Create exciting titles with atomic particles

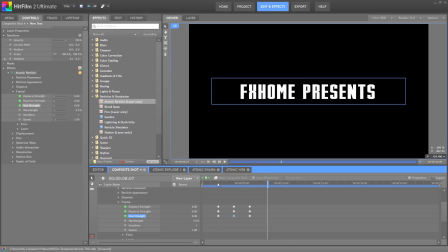[4:05]
We have start and end keyframes that are holding the zero value to keep the title intact, and those kind of bracket the keyframes in the middle, which control the explosion of particles. So now with the basic keyframing done for the atomic particles, we can create the transition.
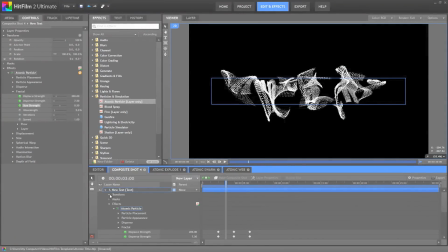[4:23]
Go to 3 seconds, and in the transform properties, enable keyframing for the opacity.
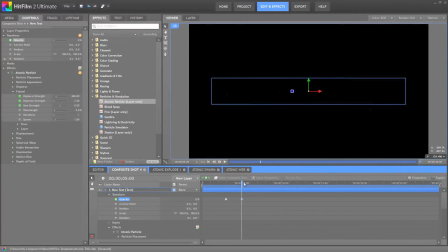[4:29]
Then jump ahead to 5 seconds, and set the opacity to 0. Okay, now we're going to duplicate this text layer. So we have two copies, and let's name the first one text1, and we'll name the second one text2.
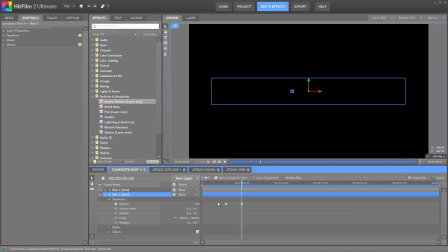[4:44]
Now, in Text2, let's go to the Opacity control, and we just need to reverse the values for these two keyframes.
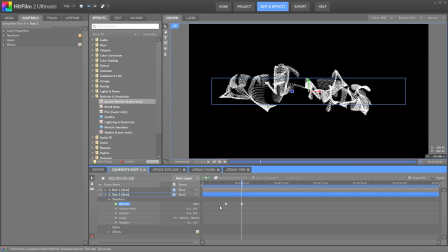[4:50]
So on this last keyframe, we'll set it to 100, jump to the first keyframe, set that to 0, and now this layer will fade in at the same time that the original layer is fading out.
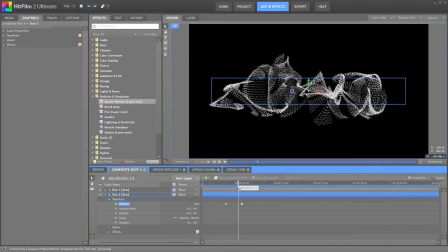[5:02]
Since they're completely identical at this point, we don't see that transition happening, but now we can change the text in the Text2 layer.
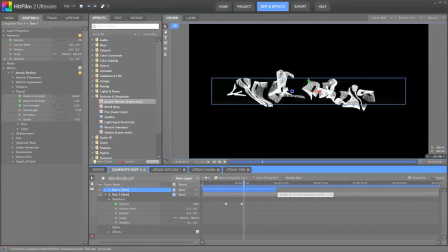[5:11]
All right, so to make that easier, grab the end of text one, and we can just drag that to shortly after the transition is complete. And we'll do the same thing with the beginning of text two. Now, if we move our playhead past the end of text one, it's very easy to select the text from the second text layer.
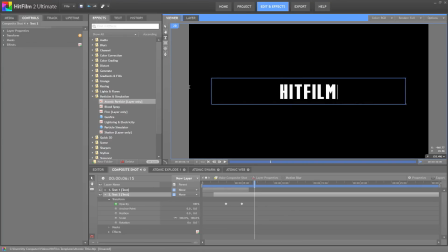[5:27]
So we can select that and change what it says. And there we go.
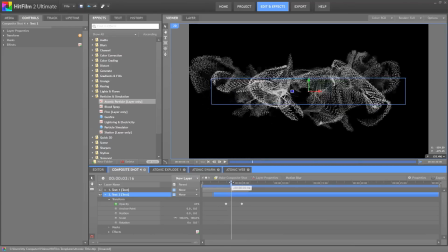[5:33]
Now, as we scrub through, you can see this first layer explodes into a cloud of particles and transitions into the second title.
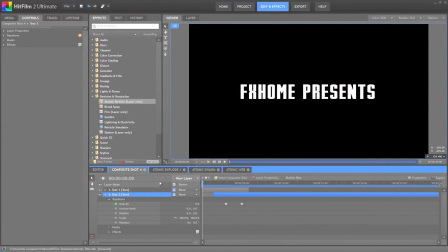[5:42]
And there is our basic technique. Everything we're going to look at from now on is just variations on this core concept. The key factors are that we use the opacity to transition from one layer to the other, and that in the atomic particles we have keyframes on the extreme of
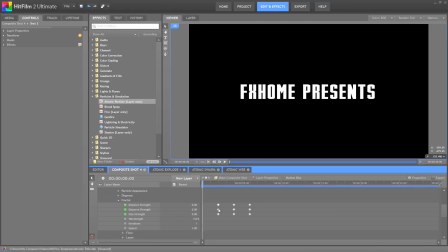[5:59]
our range that are holding the zero values so that we can change things up in the middle. So you can now experiment with this, keeping in mind that you want to get your atomic settings dialed in completely on the first layer before you duplicate it.
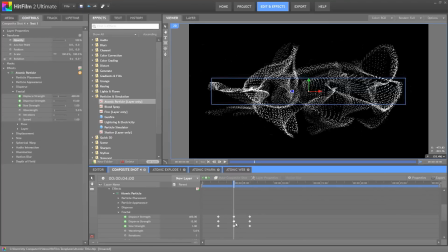[6:13]
It's generally quicker to just copy the layer and change the text than to go through all the atomic settings to make sure all your keyframes match in both layers. So let's look at several variations created with this technique, and I'm not going to go through every value for every keyframe in these examples.
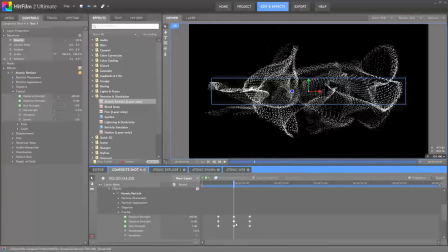[6:30]
I'm going to focus on the general approach, but I have made the project file available, so you can see the exact settings I used if you want to.
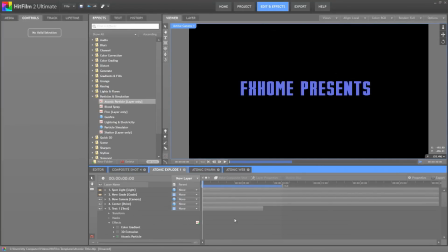[6:39]
Alright, example one. In this first example, I've used quite a few more keyframes, as you can see here, to control the effect. It lasts a bit longer, and there's more keyframes in the middle. A second set of keyframes early on, these two, ensure that the explosion happens very quickly.
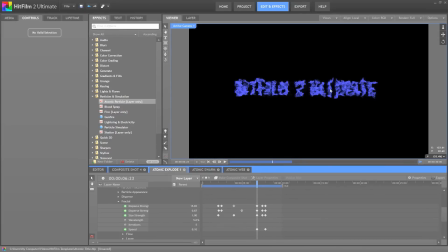[6:57]
Then shortly before the end, here you can see things are almost, you can start to see the actual letters in the effect there, it's almost resolved, and so I added two sets of keyframes here and here,
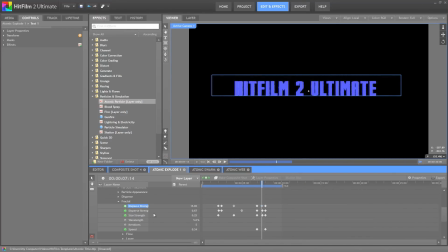[7:09]
with the same values basically, just to hold the displace and disperse values for a little bit longer before it completely resolves. This keeps all of the particles fairly close to their final position, so I keyframed an increase in speed from 0.1 to 0.5
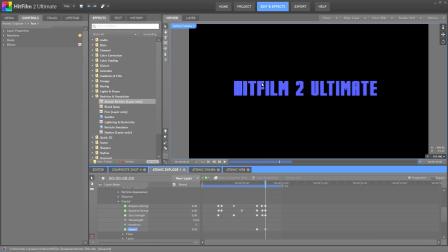[7:26]
to ensure that everything stays in motion during that last little resolve. I applied a color gradient and 3D extrusion to the title. I added a background plane with a lens flare on it,
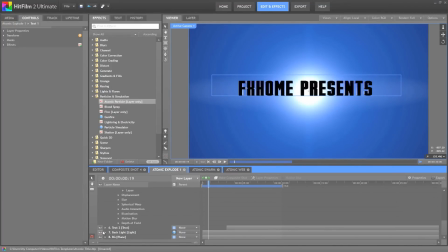[7:38]
and then I added a backlight so that the 3D extrusion appears to be illuminated by that lens flare in the background. I added another light as well, a spotlight, to further enhance the appearance of the extrusion,
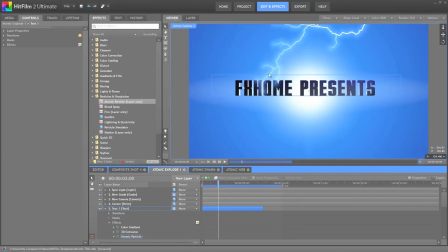[7:51]
and then I added a grade layer on which I could place a lightning strike, which hits the layers kind of as a cause for the explosion that happens. In the 3D extrusion, I animated the Z shift in the position properties to create the
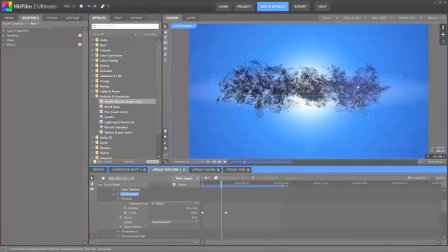[8:07]
slight shift in depth of the title where it appears to be getting closer to the camera. I also used a center point.
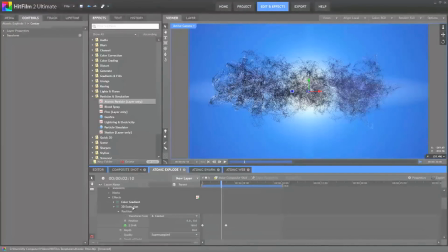[8:13]
This 3D point is used to position the 3D extrusion and the atomic particles, and as a result, we can move the camera through 3D space and the particles behave as if it's a genuine 3D cloud. In this case, I just created a little bit of a push in,
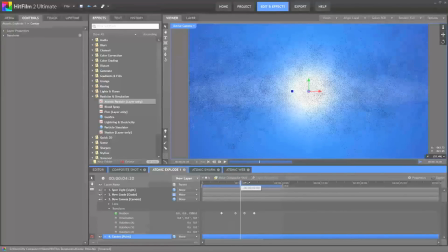[8:31]
the camera pushes in closer to the particle cloud and then pulls back out as things start to resolve.
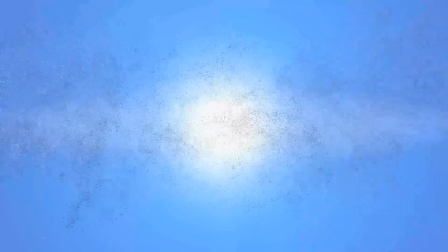[8:37]
Once we add in all those elements around that core atomic particle explosion, this is the end result that we get.
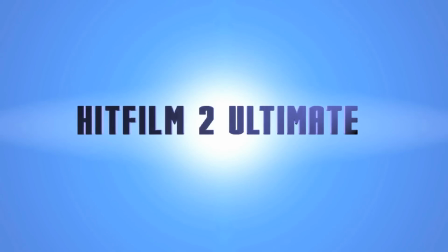[8:45]
Okay, the second example is much simpler.
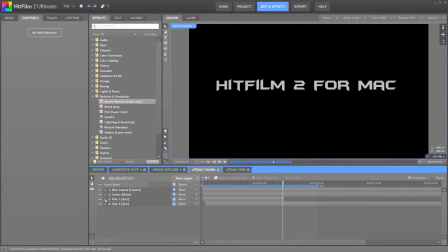[8:48]
It's just gray text on a black background, and the text has the atomic particle effect applied to it. I used a different font, and instead of completely exploding, I wanted this title to behave a bit more like a ribbon, where the individual letters dissolve, but the title still behaves as one single unit.
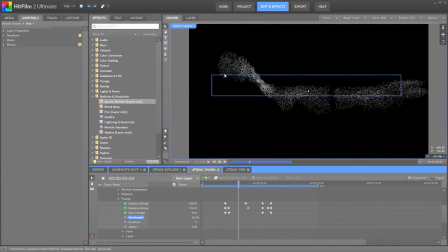[9:06]
To do that, I used a much higher wavelength. A longer wavelength lets the strings kind of stay together a little bit better, but in order to ensure that the actual letters get lost, I had to use a much higher dispersed strength.
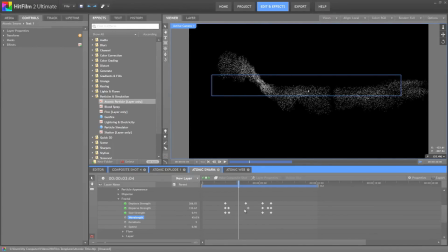[9:21]
See, instead of this being at 15, at the center point, we're at 200. I also kept more time in between the keyframes on the displace strength, so that as the particles were displaced and those waves were introduced, that happened more gradually and smoothly.
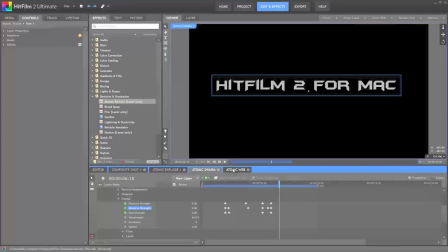[9:38]
All right, so that one's fairly simple. Go to the third example. This one introduces a few different elements.
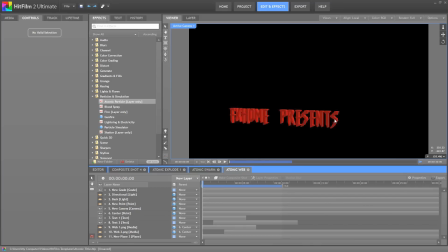[9:43]
Again, you can see that I have 3D extrusion applied to the letters. the actual animation of the atomic particle effect is almost identical to the last example, except that I've scaled all of the keyframes closer together.
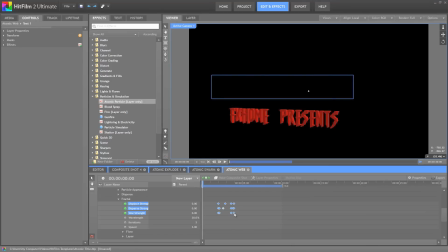[9:57]
If we select these all and you hold down Alt while you drag one of the end keyframes, it scales the spacing between all of them, right? So I just took the longer spacing that was in our previous example and pushed it all together.
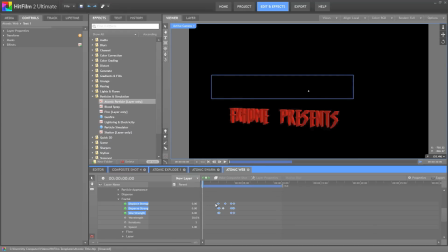[10:10]
And then there's maybe one or two changes in the keyframes as well, but mainly that scaling is all that happened, and that was just to make the transition happen more quickly. The main difference here, in comparison to the early examples, is that the position and orientation of the titles is animated, right?
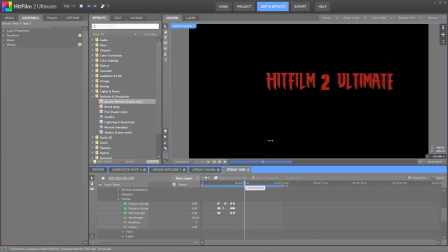[10:27]
So the title turns, then it flies up, and it resolves in a different position, and then turns again. Once again, I used a center point to control the 3D extrusion and the atomic particles. So by animating the center point, I can control the positioning of the effect, right?
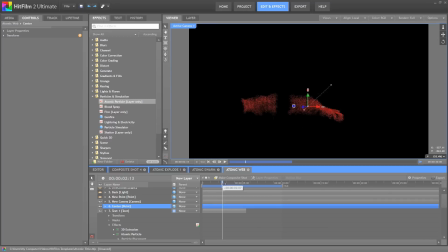[10:44]
So the center point starts there, it rotates, then it moves up to a second point and rotates again. So everything that moves in this composite shot is all driven by that one center point.
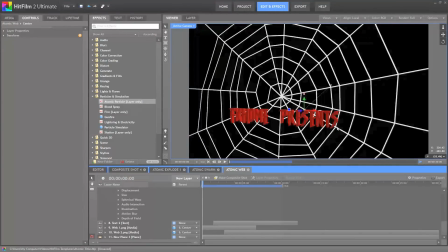[10:56]
I created several webs, which I just drew in Photoshop. I saved them as PNGs so that I could have transparency between the strands of webbing. And then I imported those into HitFilm. I made them into 3D planes and then parented them to the center point as well.
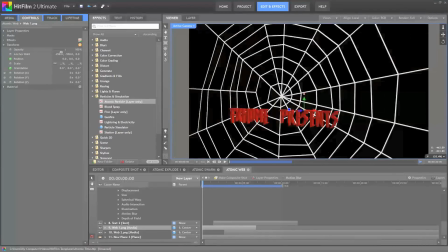[11:11]
Once they were driven by the center point, I used the anchor point to offset them so that I could get them framed up properly in my frame. And then I used the position and orientation to animate
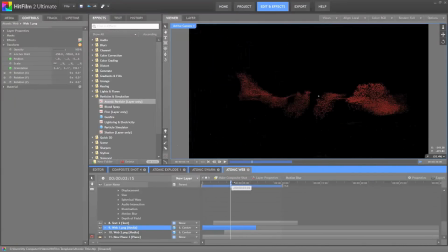[11:24]
them flying out of and into the frame.
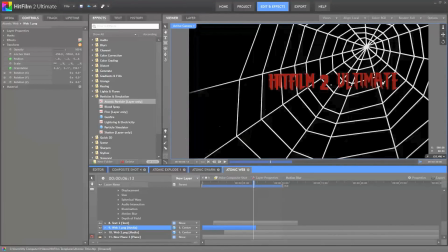[11:29]
The actual titles and the center point don't actually move that far. If I select the center point again, you can see that's as far as it moves from there to there.
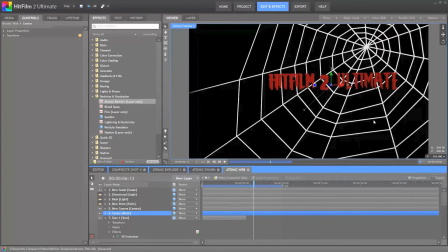[11:38]
But because of the animation in the webs and the background flying out behind them, it makes them seem like the camera is covering a much greater distance.
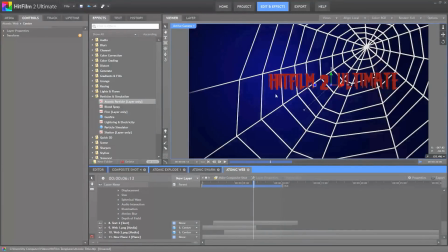[11:47]
I also added a gradient to the background, a blue gradient, just to give it a little bit more depth and finish the color scheme that I was going for.
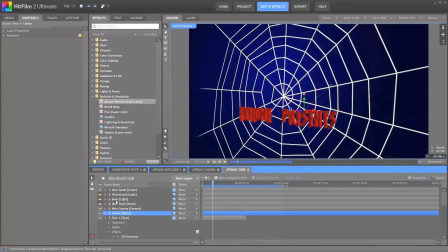[11:56]
And to further enhance the appearance of the extrusion, I added several lights to the scene. And then I added a grade layer with some sharpening just to kind of pop the edges out a little bit more, give it an old-school hand-drawn sort of look.
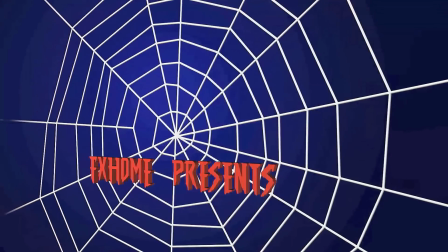[12:11]
And here is our third example.
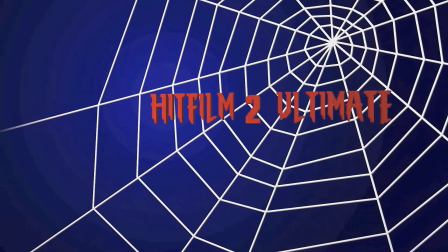[12:14]
So what I hope you take away from these examples is that they all rely on the concept of creating a transition with the atomic particles effect.